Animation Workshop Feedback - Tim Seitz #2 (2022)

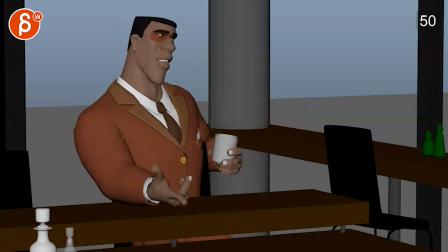all right let's play this again here is sound but we let her live because that's what heroes do they show mercy but we let her
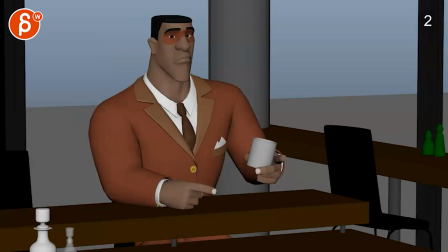live because that's what heroes do they show mercy all right sort of the sound for now and
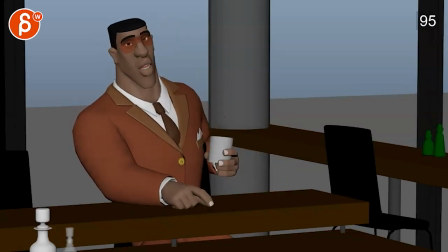i saw your mail so it's kind of like an inside joke to bartender at the end yeah I mean all makes sense I read the mail with your explanations on how he starts and ends
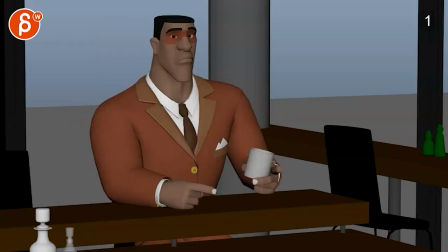I think from a mechanical point of view there's something
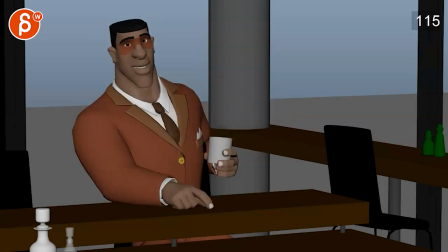slightly hard when when that whole body here goes back right there it feels like I mean these are
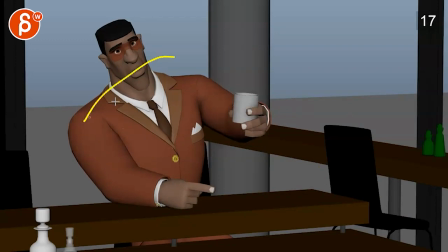hard chairs he's pretty big though he probably bend this a bit backwards it just feels like we could soften that moment just a little bit boom it's a little bit of a bam right there and you can see as it goes back especially
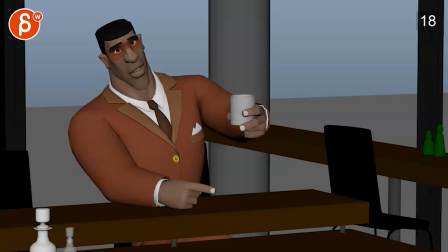like that's for me the frame 18 what is it 17 18 it kind of locks almost visually pinpointing that area there so if he goes back and then hits that point i would just ease into that a bit more oh we shouldn't come back Softly though, again imagine, I mean you look at him, he's huge,
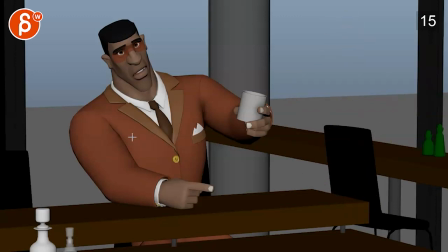it's like that behind the chair, imagine he leans back, I think this can lean back a bit, just a bit, that just felt just a bit harsh.
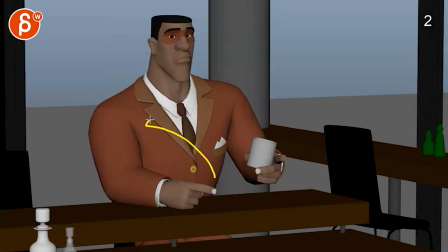But also it feels like there's a movement back, stop, and then a rotation in Y. So when I scrub, like you know you pinpoint that button or just the the tie goes back, stop,
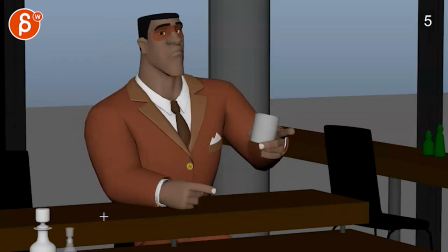and then it just moves over. that feels a bit mechanical and it also feels like it's almost too soon
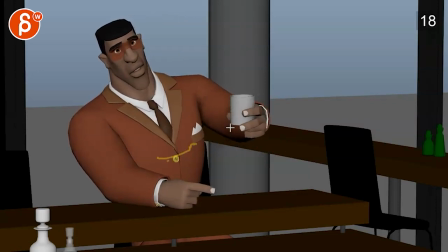like it almost goes before that arm is going back i don't mind it here like when i look at just that section i feel like okay that arm goes back oh turn me off on it's getting here goes back
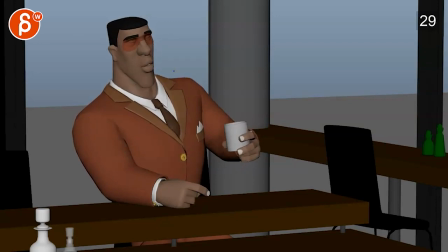it takes the shoulder back with it but it also takes this with it like there's a there's a connection and connectivity i I guess, through all of this.
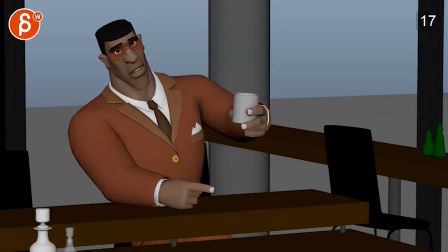But right through there, it's like the chest goes back while this goes down and back a bit. It feels a bit weird. That's such a weird comment for me to say.
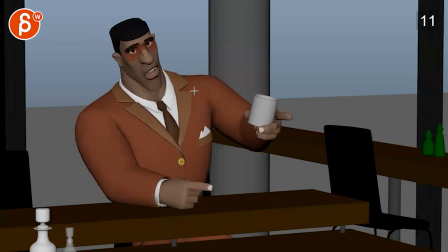Just say it's weird.
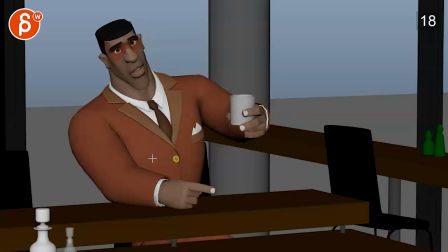It just feels mechanically kind of clunky where we have this big move, stop, then rotation over before that big move in the arm. That would drive that chest to go back. so i would overshoot come back a bit way a bit with that
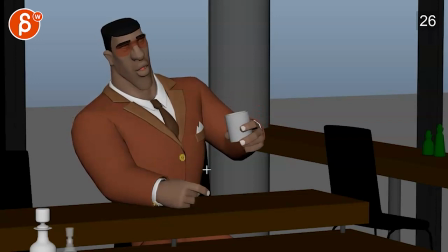rotation maybe by the time we get to round here-ish and then it's a little bit of a one-two moment of this going back and then it kind of stops i like that there's still some movement there's some rotation
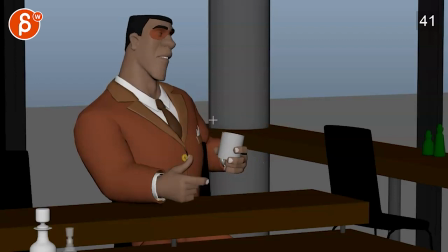but generally it feels like it's just kind of ending there and then suddenly we have a really sharp elbow drop with a little bit of a shoulder drop as well but mostly where arm goes back stop suddenly elbow goes down which gives this a bit of a an ik feel like there's so
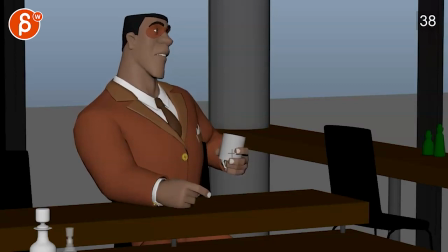much rotational change in that elbow while this is staying the same now i know it needs to kind of stay the same because there's liquid in it and it's holding the glass but just be careful when there's so much movement here
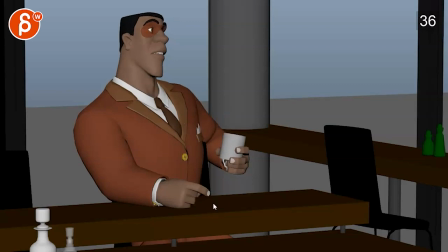yet the orientation of this is pretty much the same like this just feels like an ik arm i mean And you know better if that's Ike or FK, but that's what it feels to me. Is he resting it at the end? No. So I don't know. Maybe it could be something done then with FK.
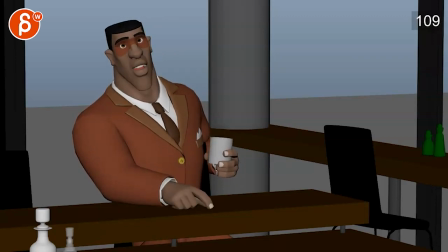But I like the way it feels after that. There's some good life. Little tiny things like this line right there where that cup is. It's a bit of a tangent. I would probably keep it more like this. And then lift that arm a little bit. And bring that cup out this high just to kind of get away from this line, from the tangent with this.
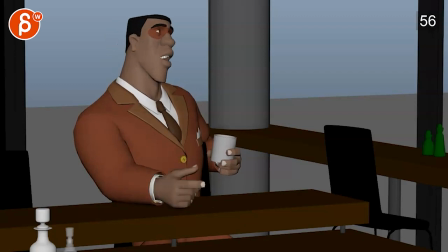So picky. But, like, that is nice.
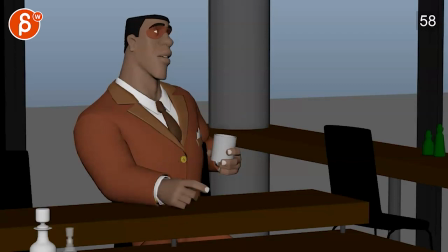Bit of a line here. It's a tangent. But that, to me, feels a bit better than just the way it's right there.
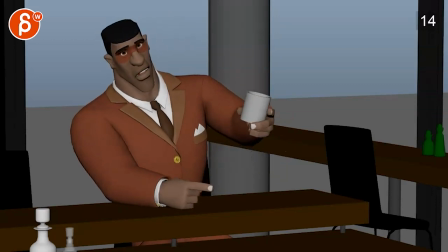Yeah, for me, it's mostly that. Like, connective stuff.
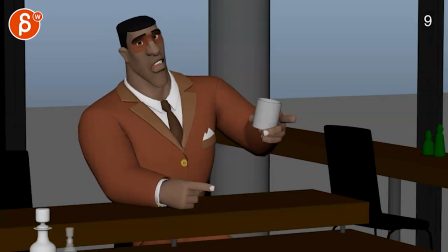It's a little bit sharp here in how much all of this goes back.
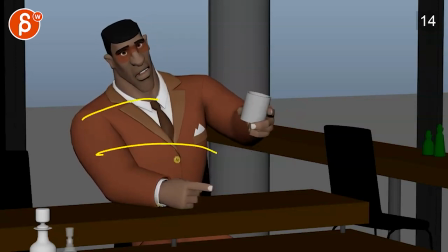And I'll look at this line. So, again, it feels like an IK arm where this is almost glued. And I think if you go back this much, I'm looking at the upper arm going back here. I think you could have maybe this line would then go down to like here.
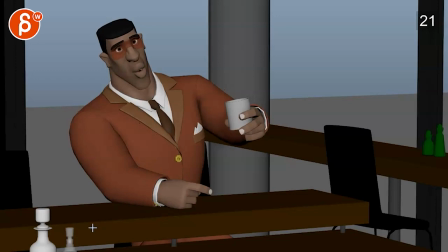And I mean like this goes down to here, just a little bit of a transit over again, taking away that one axis move back of an IK arm.
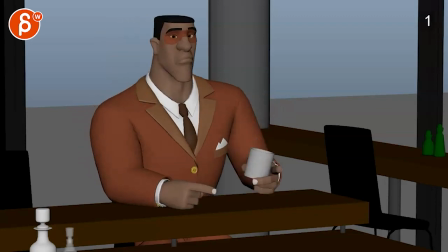By the way, I'm so picky just because, you know, this is we're in the Polish stage, which the rest is cool.
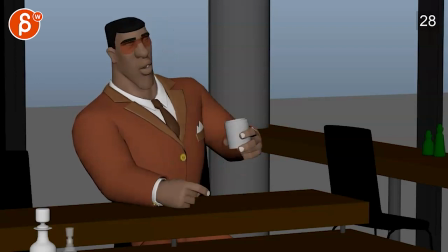I like all the stuff you have there. even like when it goes down like that like that compression through all of this is nice but be careful the other thing that makes this stand out so much if you just look at this section right if I scrub you can see all of this
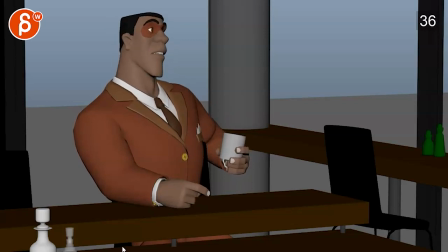right there's something where all of this here right before it compresses look at this section especially where the button is like there's not much going on right before it compresses see that there's so much in here but nothing really in here and
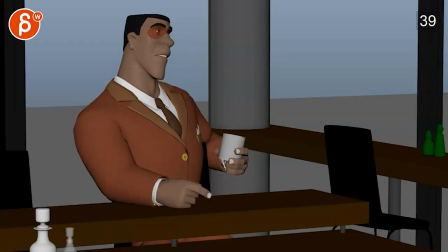then suddenly it compresses down so i will give while this goes down just a bit more influence imagine you're painting weights and that influence goes down just a bit more that's the main thing when i'm looking at all of this is that there's some areas that feel just
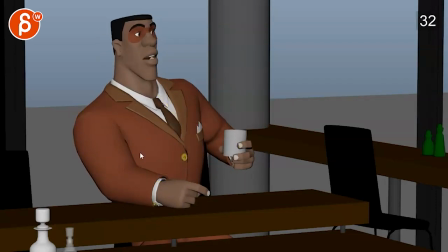separated in terms of body mechanics and just the rig after that it feels a lot better because even like little moves i see how that stuff is still moving
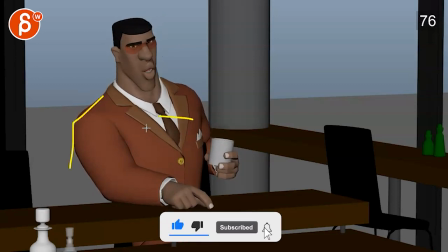where it feels connected again like he's he's a big big guy big muscles that stuff is going to be fairly connected
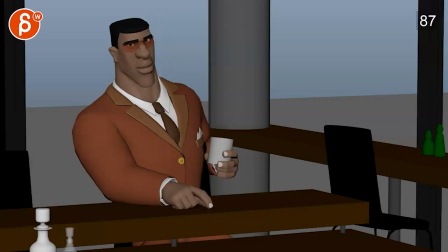watch out even here when he goes back feels a bit sharp looking a bit at that chin line and these lines here let's bring this sound back what heroes do it's what heroes do what heroes do
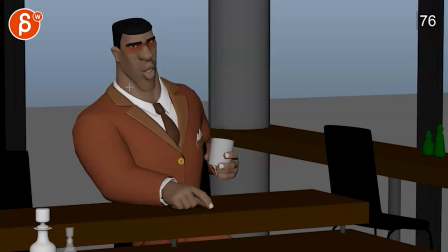i would just soften the amount of down you have and over it's literally like a frame or two i like that is and it it's better with the sound obviously with this uh there's a big like uh like an accent there heroes do heroes
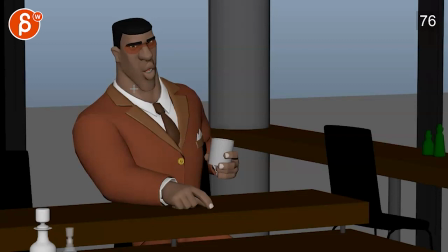do but it's still like that last frame and then And I feel like a big sharp down. And then suddenly there's only a total left. And then suddenly up. It's like literally a frame or two. Softening just a bit.
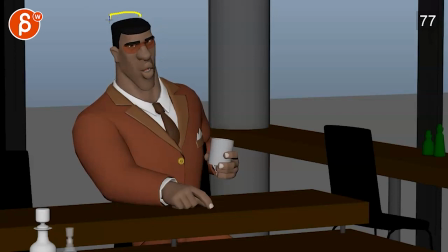And I think you can get away with it by if you look at the back line here of the head. By just giving this line and a bit of this line some movement in the chest and the head. So you keep the sharpness in here. So I don't want to soften it too much.
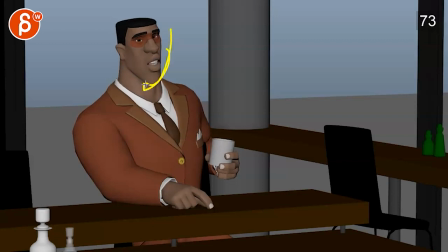So you kind of keep this sharpness, but imagine like all of this drives the rest of the body back a bit And it might also be because you have a little bit of shoulder movement that suddenly sticks right there What is this frame 76 78 somewhere there?
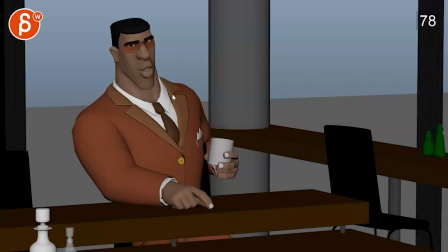Let's do like that. Just look at that line on the shoulder when he says do heroes do Bam just kind of pops back a bit Rose do they should I I think that way you still retain the sharpness because of the line and the audio and everything while keeping that a little bit softer.
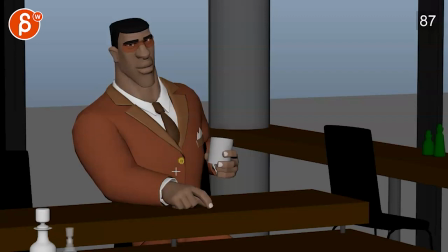And I really am just talking a frame or two.
They show mercy. Show mercy.
The only thing on C, mercy. Let me scrub. Hold on. Where's my audio here?
Mercy.